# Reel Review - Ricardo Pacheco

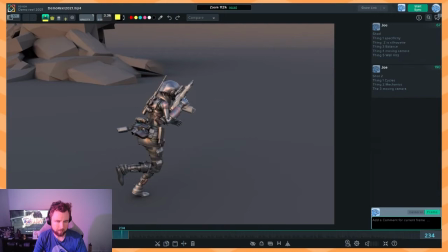[32:08]
Yeah, and like I said at the start, this gun being up here and so close to the head feels strange. Let me just, again, let's just do some running with combat rifle.
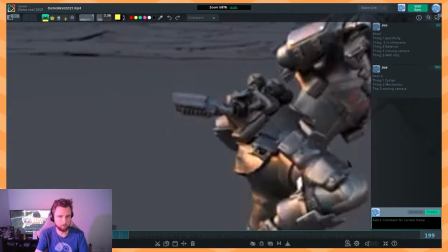[32:20]
Second shot on the reel. You really want to be making sure that it's, again, real banger.
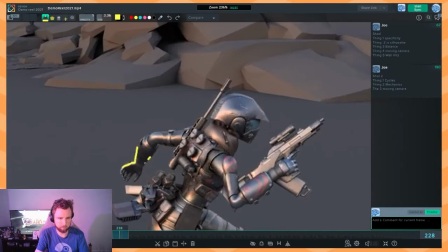[32:25]
And having claw hand with broken wrist is not super hot.
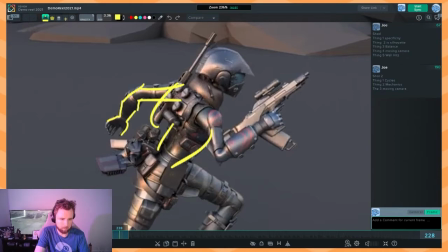[32:34]
Okay. bing uh bing bong let's move on the next one okay
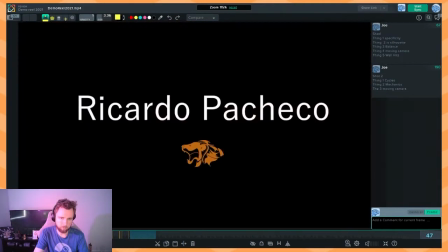[32:47]
there's a lot of this so here we have guy with sword here we have guy with sword here we have lady with swords here
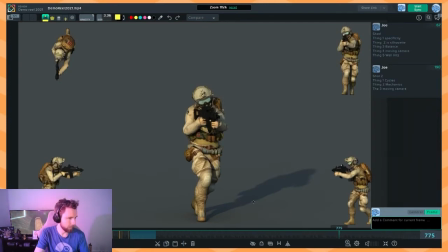[32:55]
guy with gun and you have girl with sword i would say we need a little bit more like variation in here i think i think it's good that you've
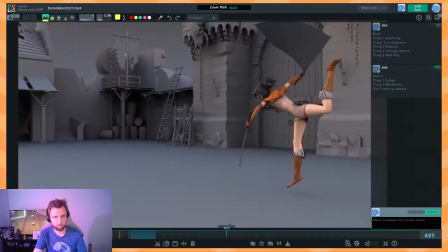[33:03]
got some nice action stuff and some like you know traversal stuff a little bit of a death animation,
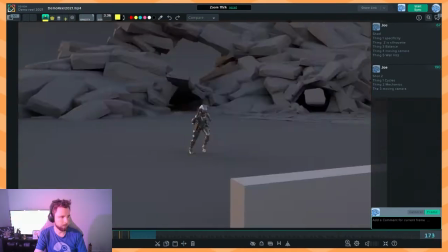[33:09]
but what I would really like to see is not just quadrupeds. I'd love to see what you did with a, not just spot bipeds in my bed.
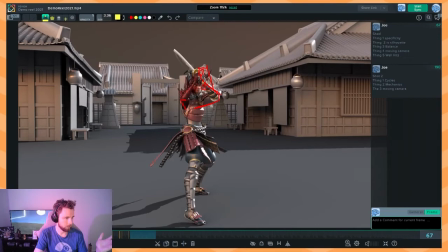[33:17]
I'd love to see what you'd do with, you know, a tiger or a lion or a bird, something, just to get a little bit of more like refreshment in the reel.
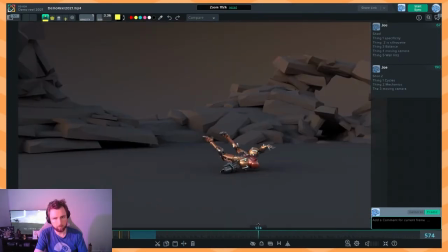[33:25]
And also what would you do with a still camera? Because all of these shots have moving cameras. Oh, this one's still.
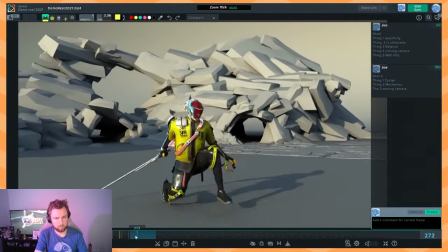[33:33]
Okay. So yeah, let's take a quick look here too.
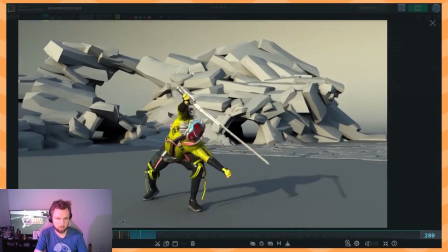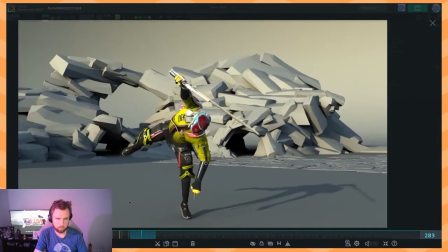[33:42]
cool I really like this one I think this is kind of in terms of all of the things that we've talked about there's there's
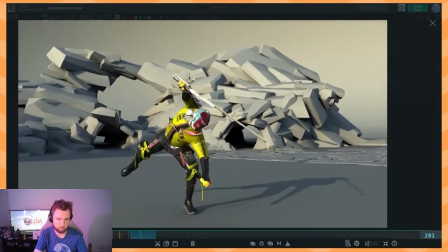[33:50]
a lot here that's working for you that you don't have in the other shots and what I really like about this shot is just how like dynamic a lot
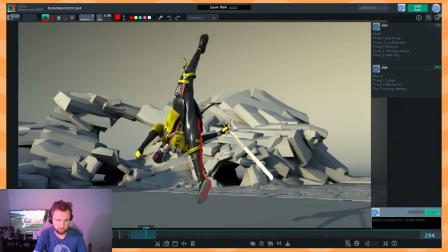[33:57]
of this feels like how cool let me get the red one out because he's got yellow in his outfit just how cool like this shape this pose.
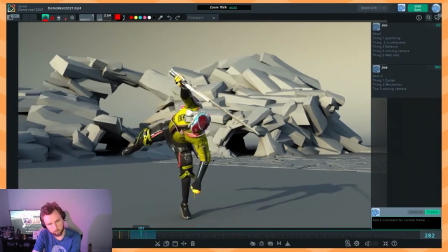[34:08]
Everything's like sticking out all over the place. Really cool stuff. And then you've got a nice flip here where like the head becomes the fulcrum point, which is surreal.
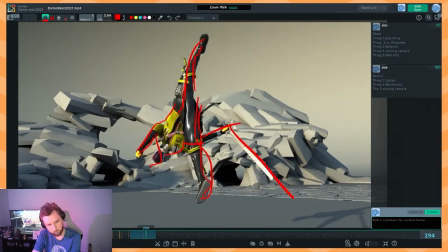[34:16]
This happens for a few frames. And just the way this arm comes down here, this feels really nice.
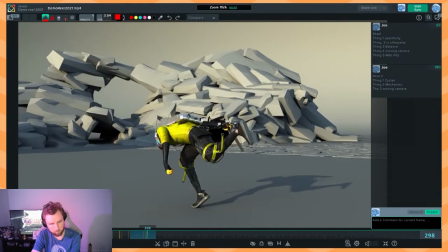[34:27]
It feels, you know, almost more recent or something about this shot feels kind of a bit more pro than some of your other ones.
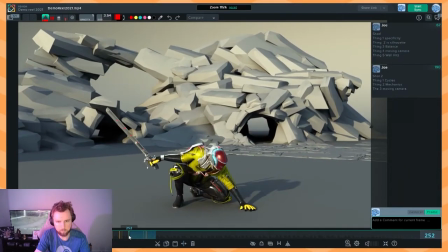[34:36]
Um, it's also kind of novel how he's starting on his feet here. This is interesting. Um, something I would potentially look at cleaning up.
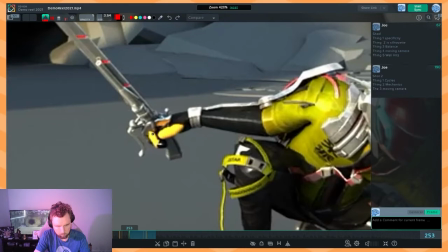[34:48]
I can't really tell, but this feels kind of like a weird grip to me. I can't see all of the fingers. Let's see if we can find another spot.
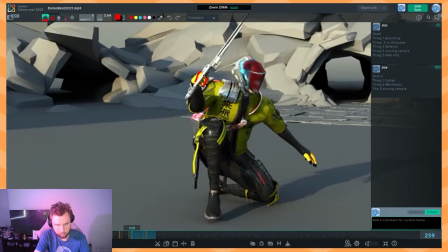[34:58]
Yeah, just squaring off a little bit more of this grip to have it feel a little bit more actually holding the sword.
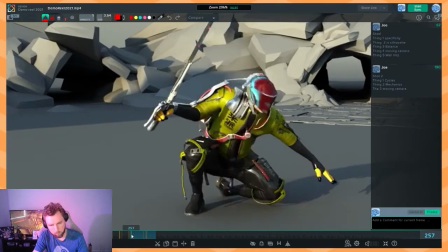[35:08]
And then same thing with this hand. We've got some nice interesting moments right here, like this hand being splayed out and on the ground.
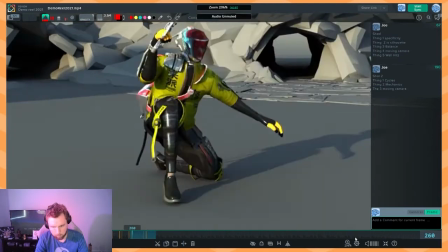[35:19]
Whoops, music it back on.
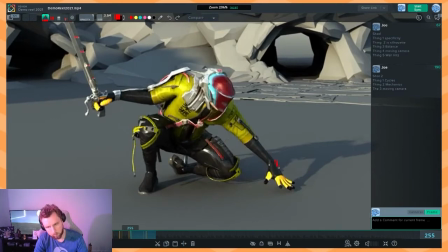[35:24]
This is cool, but then like... I think that's a bit of a start that I'm missing.
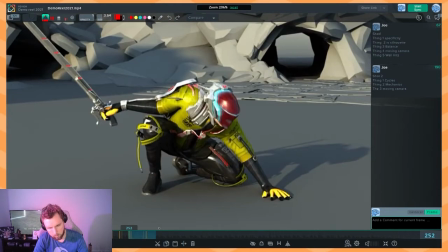[35:30]
Yeah, here it is. right here the hand sort of goes through the ground a little bit just watch out
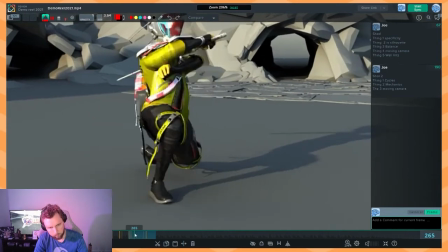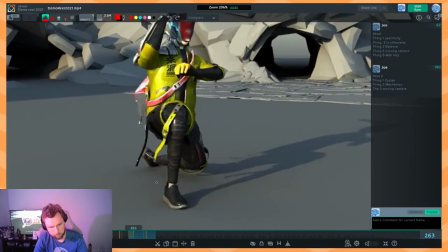[35:41]
same thing here with this back foot would be nice to keep that toe above the ground
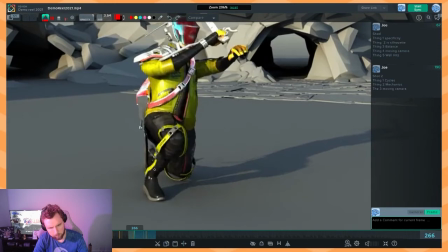[35:46]
a little bit longer before you start to lose it and
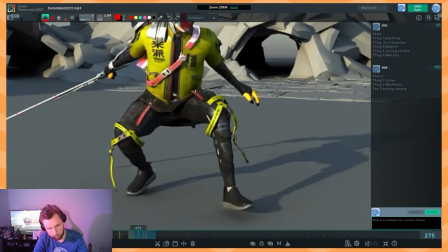[35:52]
then there's a little bit of weirdness here with how mechanically we get from here to here
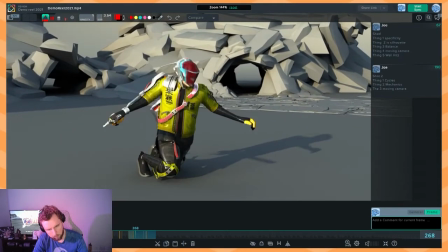[36:00]
like this it's cool like the slash is cool watch for silhouette right here the sword disappears inside of his arm